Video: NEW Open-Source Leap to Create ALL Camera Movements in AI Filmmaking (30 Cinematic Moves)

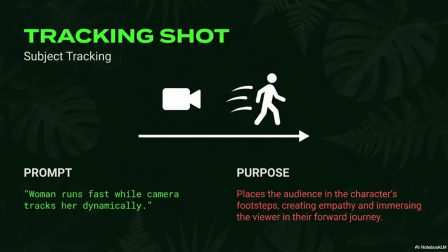(8:10)
Tracking shot's purpose is placing the audience into the character's footsteps, creating empathy and immersing the viewer in their forward journey.
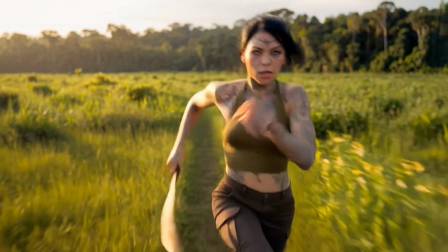(8:19)
Use the prompt woman runs fast while camera tracks her dynamically.
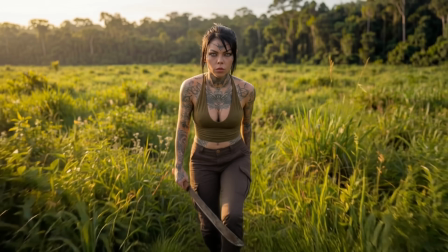(8:24)
And remember, you can combine handheld shot together with tracking shot to create even more of a documentary feeling.
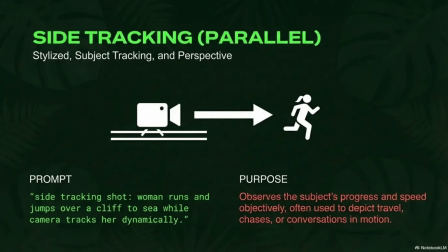(8:31)
The side tracking shot has the same concept.
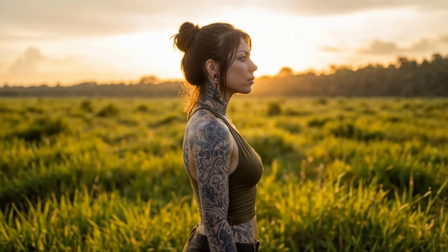(8:34)
It observes the subject's progress and speed objectively, often used to depict travel, chases, or conversations in motion.
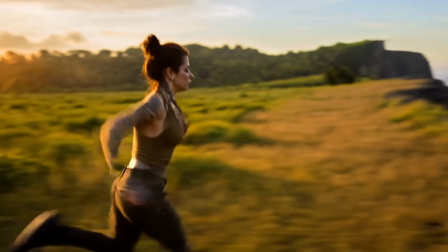(8:41)
To achieve this, write side tracking shot and after that place your subject's action.
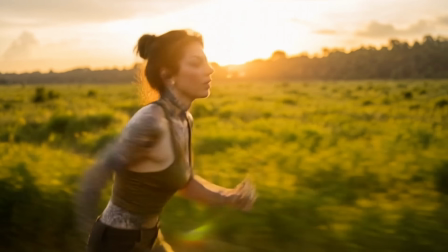(8:47)
And remember, if you want to achieve some of these cinematic camera motions, you may need to set the first frame correctly and properly.
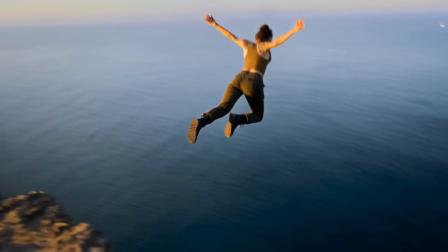(8:54)
For this job, you can always use Nano Banana Pro.
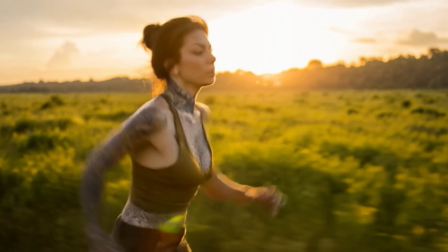(8:58)
And these prompts I'm showing throughout the video will work perfectly fine if you use them on Nano Banana Pro to craft your first frame.
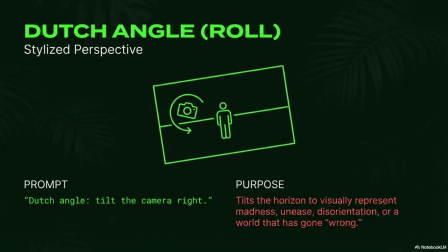(9:05)
Dutch angle tilts the horizon to visually represent madness, unease, disorientation, or a world that has gone wrong.
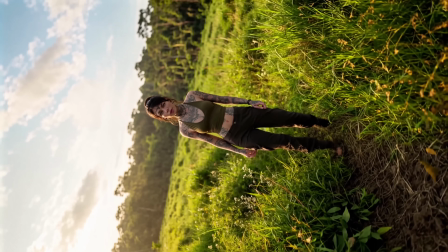(9:14)
Simply use the prompt Dutch angle, tilt the camera right or left.
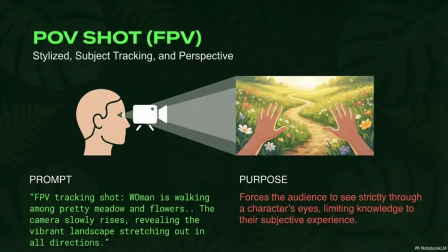(9:19)
POV shot or first-person view forces the audience to see strictly through a character's eyes,
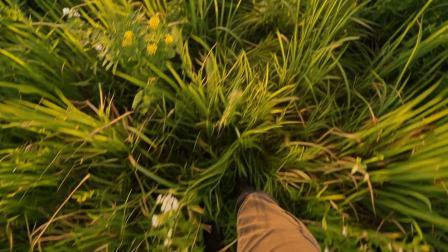(9:25)
limiting knowledge to their subjective experience.
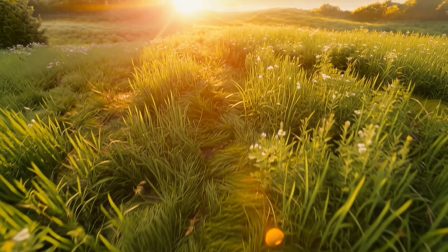(9:28)
Use the prompt FPV or POV tracking shot, and then you can specify your character's actions and the setting around her.
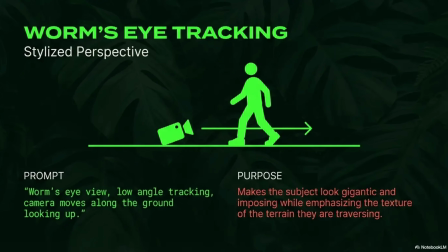(9:37)
Worm's eye tracking makes the subject look gigantic and imposing while emphasizing the texture of the terrain they are traversing.
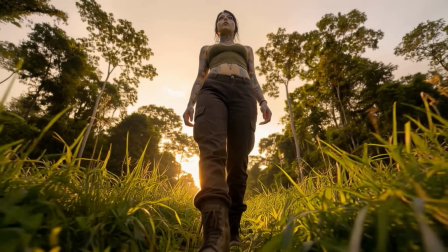(9:45)
Use the prompt Worm's eye view, low-angle tracking. Camera moves along the ground, looking up.
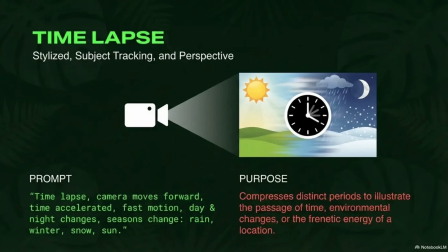(9:51)
Time-lapse is a highly stylized subject tracking and perspective,
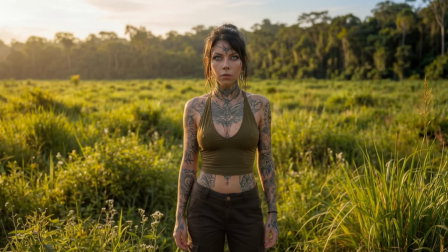(9:55)
And you can use this for compressing distinct periods to illustrate the passage of time,
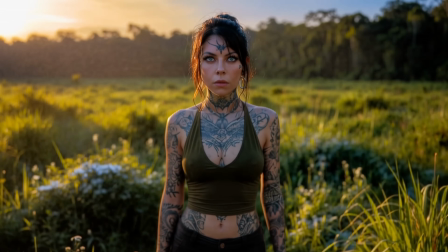(10:01)
environmental changes, or frenetic energy of a location. Use the prompt time-lapse.
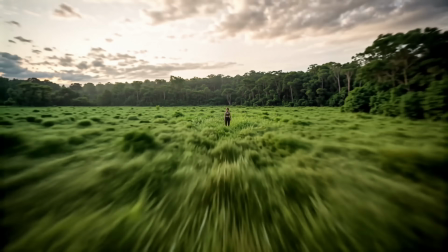(10:07)
Camera moves forward, time accelerated.
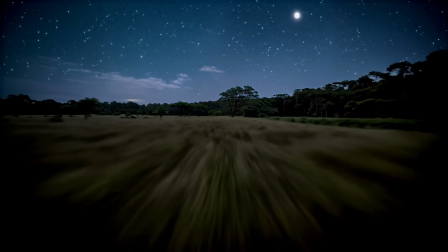(10:09)
Fast motion, day and night changes, seasons change, and you can be even more specific with other changes you want to see on the environment.
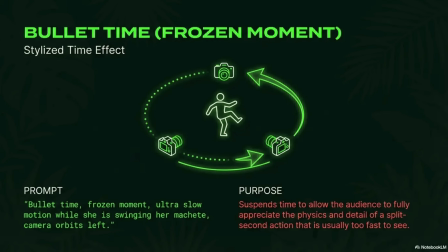(10:18)
Bullet time suspends time to allow the audience to fully appreciate the
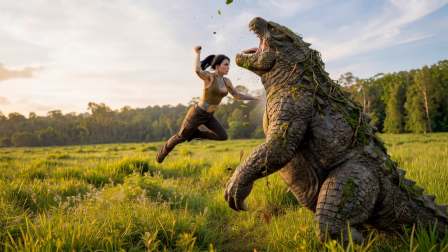(10:22)
physics and detail of a split-second action that is usually too fast to see.
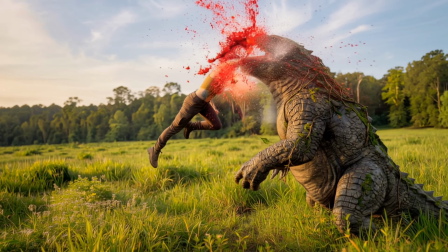(10:27)
Use the prompt bullet time frozen moment, ultra slow motion.
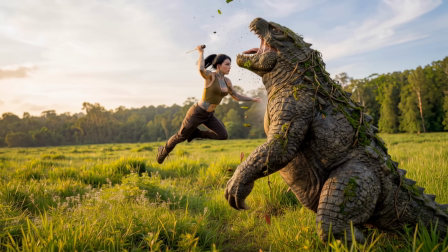(10:32)
While she is swinging her machete, camera orbits left. Now let's dive into running this model locally.
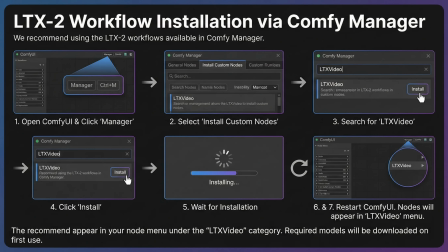(10:38)
To install this model, open ComfyUI and click on Manager. Select Install Custom Nodes, search for LTX Video, and then click Install. Wait for installation, and then restart ComfyUI. Nodes will appear in LTX Video menu.
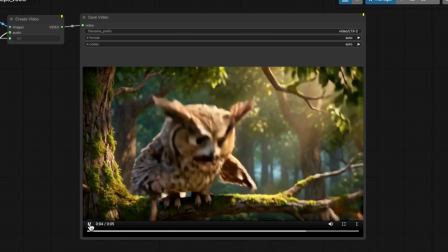(10:55) Focus, close your eyes, and flap!
Let's dive straight into the Distilled image-to-video workflow.
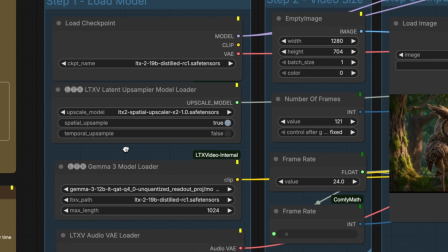(11:03)
First, we use this group to load our models. Here, we have the LTX2 Distilled checkpoint, LTX upscaling model,
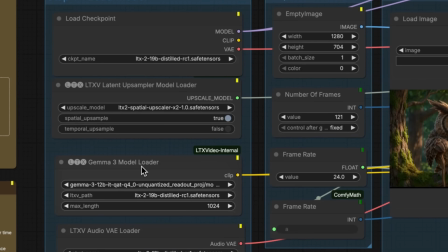(11:11)
which upscales videos ×2, new Gemma clip text encoder, and a new VAE.
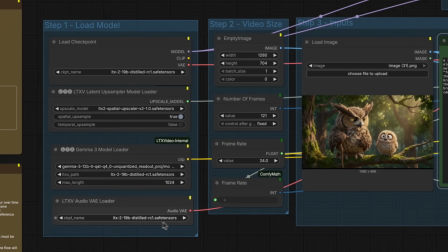(11:17)
In the next group, we define the resolution and the video length in frame.
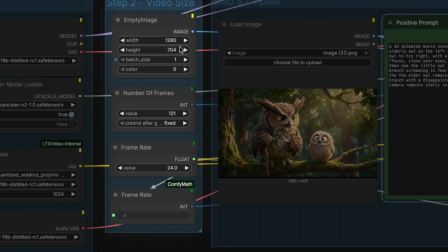(11:21)
Here we are doing 121 frames or 5 seconds at about 720p resolution. Note that the video dimensions need to be numbers divisible by 32. If you have enough VRAM, you can try higher resolutions.
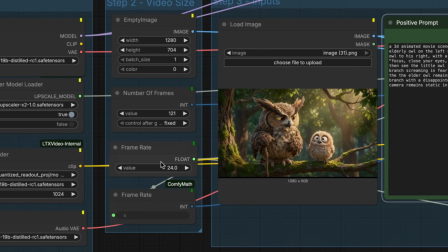(11:35)
It's crucial that the frame rate defined here matches the one in Create Video node.
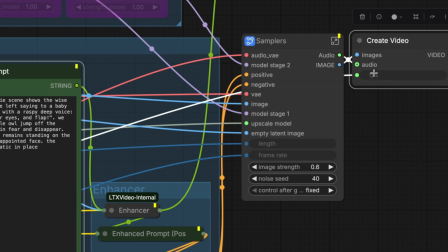(11:40)
Otherwise, your playback speed will be incorrect. If you are generating videos with fast dynamic motion,
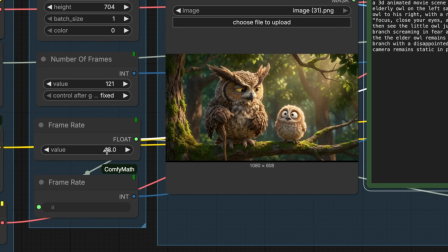(11:45)
I suggest increasing the frame rate anywhere between 48 to 60 frames per second to get smoother motion and avoid any visible artifacts.
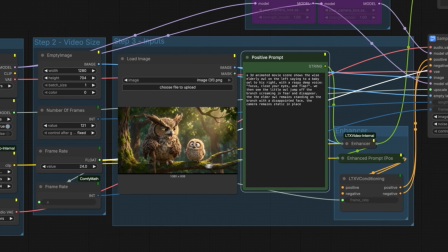(11:54)
Once your image is loaded, you can write your prompt. LTX benefits from long and descriptive prompts.
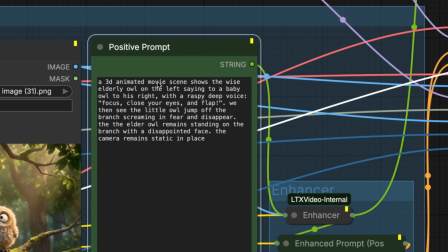(12:00)
Try to include details on visual style, character appearance, camera motion, character action, and dialogue, background music, and sound effects.
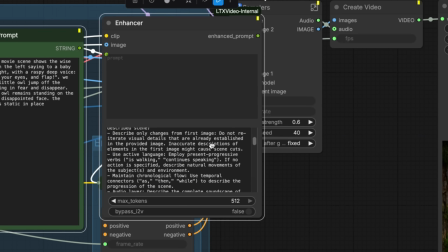(12:09)
By default, your prompts will go into the Prompt Enhancer node, which uses an elaborate system prompt to automatically refine your instructions.